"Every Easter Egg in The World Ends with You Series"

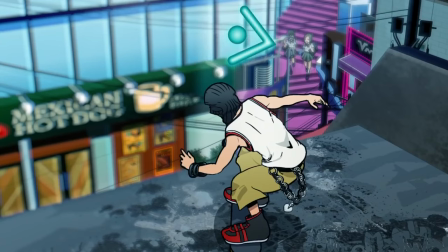[53:24]
There you can see the Mexican dog shop and I and Mina, whose one important scene in both the anime and the game is in this location.
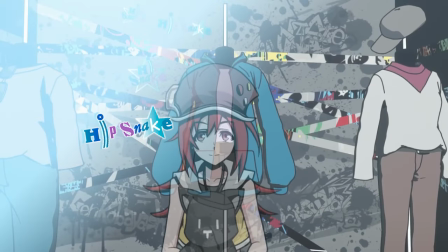[53:32]
Cheeky's spotlight has her look into a hip snake store, which is all taped up with cat-branded tape.
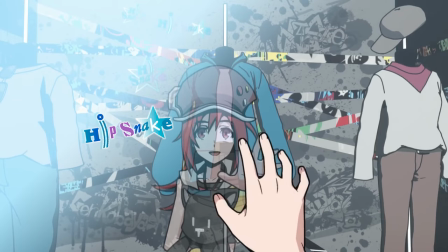[53:38]
Okay. Interestingly, there isn't actually a hip snake shop in the game. All of its items are sold through other stores. And yes, I checked. None of these items are actual thread items from the game unless those jeans are like Youth Smart or something. Anyway, this shot represents Shiki's fascination with fashion.
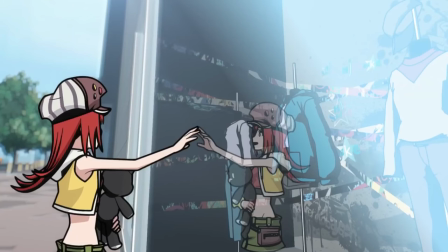[53:55]
But the surface is also reflective, meaning for a brief moment there are two Shikis on screen, just like happens later in the story and just like the game's opening.
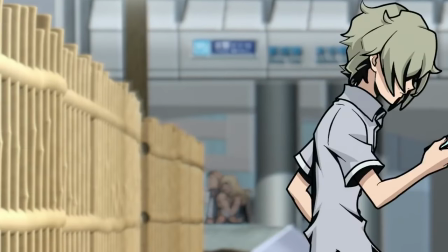[54:04]
Behind Joshua's spotlight, Soda and Nao can be seen since they are players during his week.
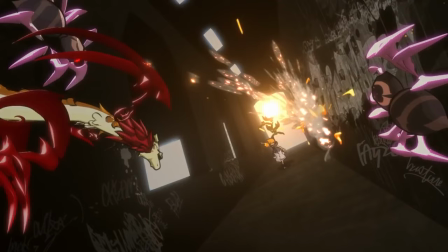[54:10]
Neku runs down what looks like the Miyashita Park underpass and fights off some bats and spiders. The spiders are noise that were not actually in the game at all. There was a scrapped spider boss, but these aren't that.
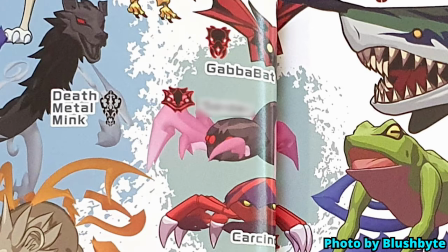[54:22]
Luckily, the art book was able to give us the official names for these little guys. All noise enemies from the game are named after genres of music, so the spiders are called spider.
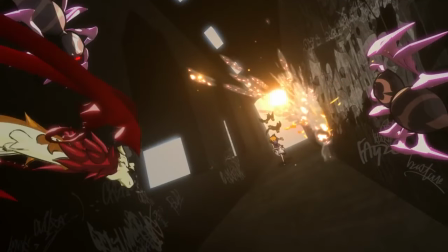[54:33]
Dang, that's underwhelming. Also, one of the grindcore minks shows up for a few frames and Neku freaking one-shots it.
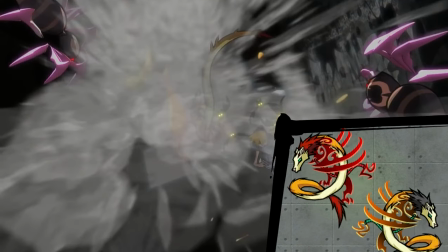[54:40]
That thing is a mini-boss, what?
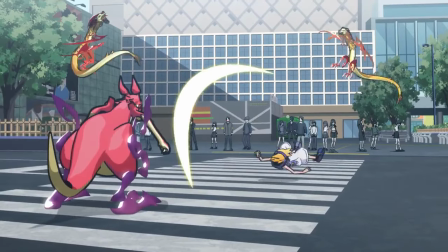[54:43]
Well, this specific coloring of mink appears a ton in the show, so I guess they chose their basic mink type to be this one for some reason.
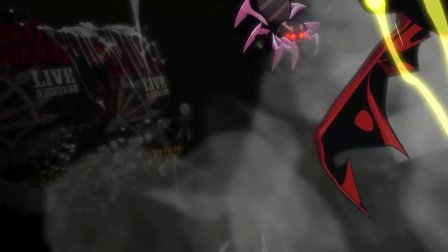[54:51]
For the last few frames afterward, posters for 777's concert can be seen.
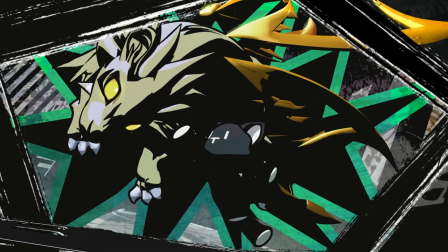[54:55]
And then Neku runs past some dub rhinos. Mr. Mew soon solos some noise, allowing us our first look at the Hardcore Hog and Jungle Boomer.
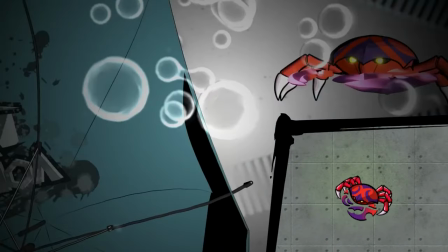[55:04]
The Swing Shark and Carcinofolk also soon show up as well. Then we get to see fish noise for the first time.
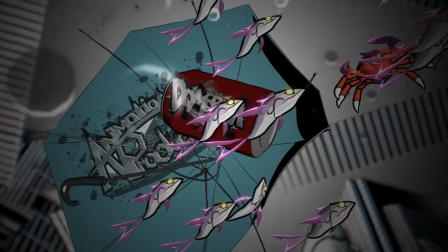[55:10]
Just like the spiders, they weren't in the game, and also just like the spiders, they were creatively named fish.
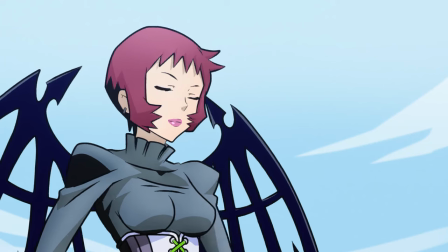[55:16]
As can be seen later, they use the noise symbol for frog. For some reason.
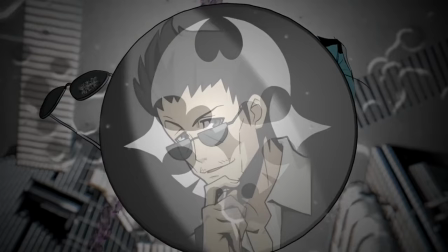[55:21]
Mr. H's reflection can be seen on the player pins when it comes up since he's their creator.
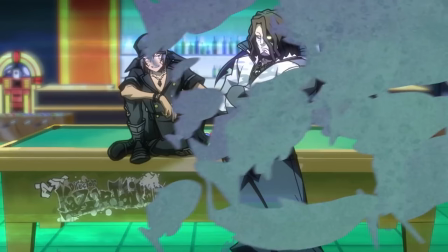[55:26]
The shot transitions over to the Dead Gods pad with this nifty fish cut. These fish are the fish that swim around underneath the pad's glass floor.
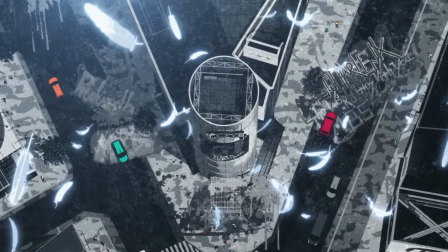[55:34]
And for our final shot, we get another aerial view of the city,
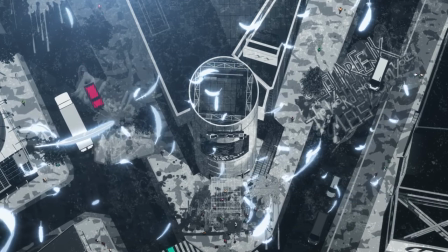[55:37]
this time with angel feathers falling down from the sky to represent the angels watching over the events of the story from the higher plane. If that sentence didn't make any sense, then that might be because it's info from the secret reports, which the anime doesn't really cover in a ton of detail.
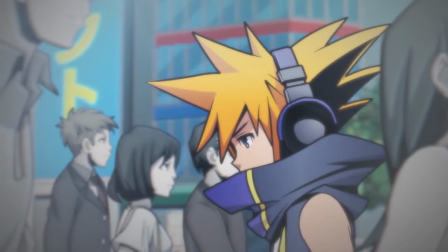[55:52]
Now back to the actual episode itself. We see a memory that Neku has no right having of him at the cat art.
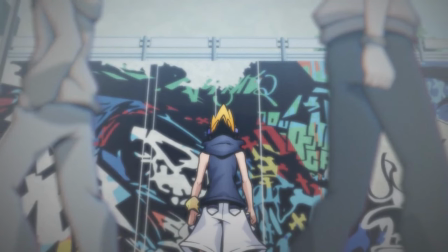[55:59]
Similarly to the game, cat art throughout the show contains the art for the Eden set and a couple of the Darklit Planet pins,
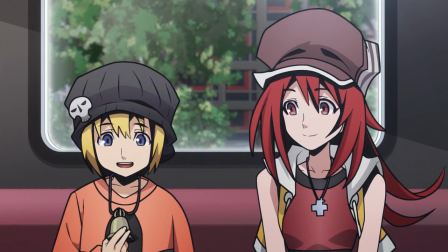[56:06]
specifically Black Jupiter, Black Mercury, and Black Mars. Just like in the game, Shiki points out how rare Rhyme's pendant is, which was given her by Beat.
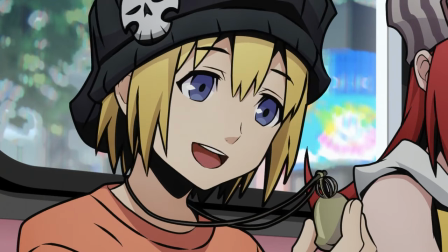[56:14]
But here it's clarified that the pendant was a birthday present. When talking about her brother, the camera frames itself on Beat.
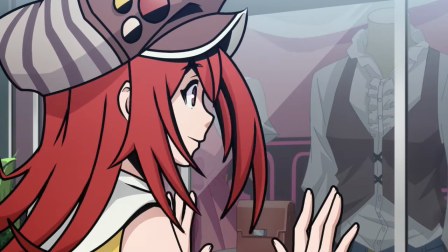[56:21]
Later, Shiki goes to Oogle at the D+B store inside of 10-4, which is in the same location that it is in the game.
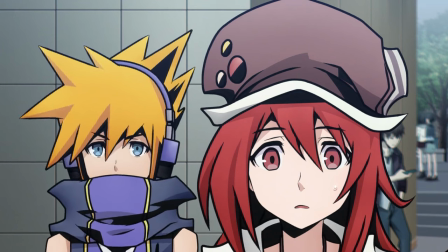[56:28]
And this time, the clothes on display are threads from the game.
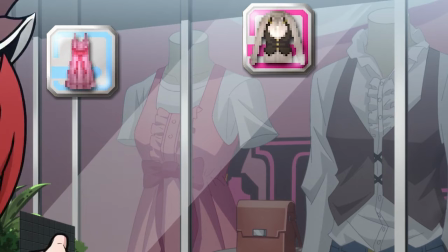[56:31]
They're the Angelic One Piece and the Vest Blouse combo, although only the Vest Blouse combo is actually from D+B. The One Piece is a natural puppy item.
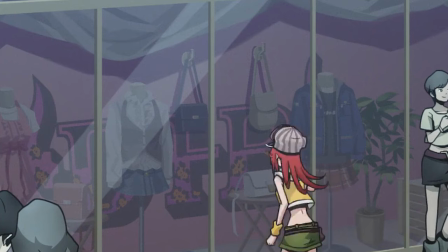[56:40]
We also get a wider shot of the window and can see D+B's plaid miniskirt paired with Jupiter the Monkeys, Haramitsu, and Amida.
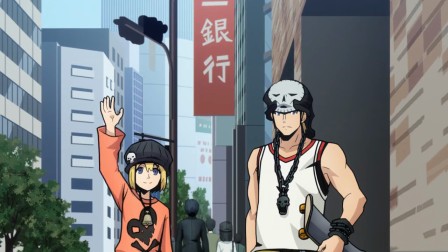[56:48]
This isn't the only time that this happens either. Episode 3 has a Sheep Heavenly store with the Sheep Heavenly polka dot bag on display.
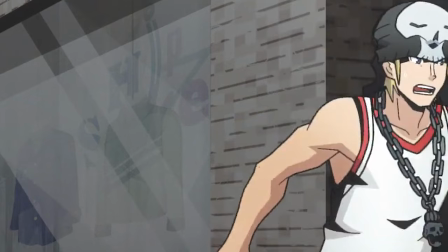[56:55]
The shop is even in the same location as the game. And episode 9 has Hip Snake's Tree Leaf Serenade and Spring Breeze Rhapsody items on display in their store.
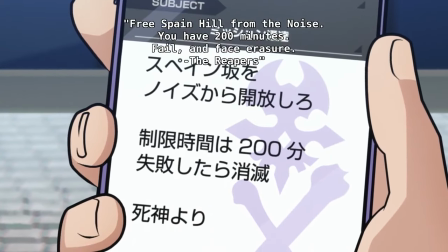[57:04]
A cool thing that the English version of the anime added was an integration of characters' battle quotes from the game into their fights here.
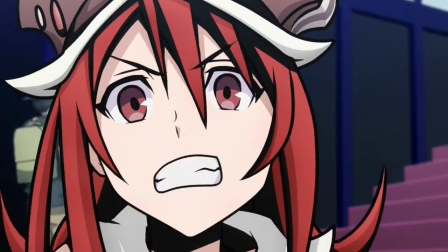[57:11]
Here's a quick montage of them.
Why don't you back off? Why don't you back off?
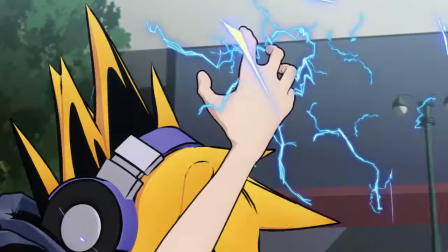[57:16] Watch yourself! Watch yourself! Ready to die? Then die!
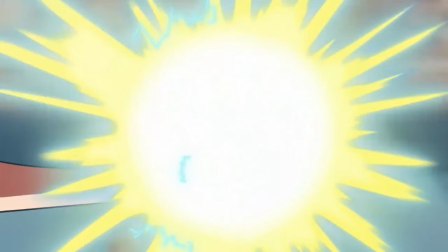[57:21] Ready to die? Die! You're good as gone! You're good as gone! Focus.
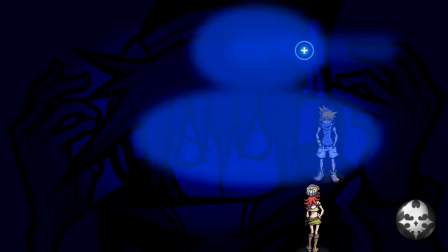[57:26] Open up your senses. Focus. Open up your senses.
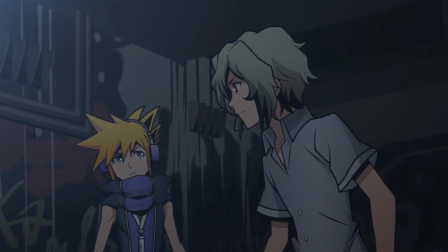[57:31] Follow my lead on this one. Screw that. Follow my lead.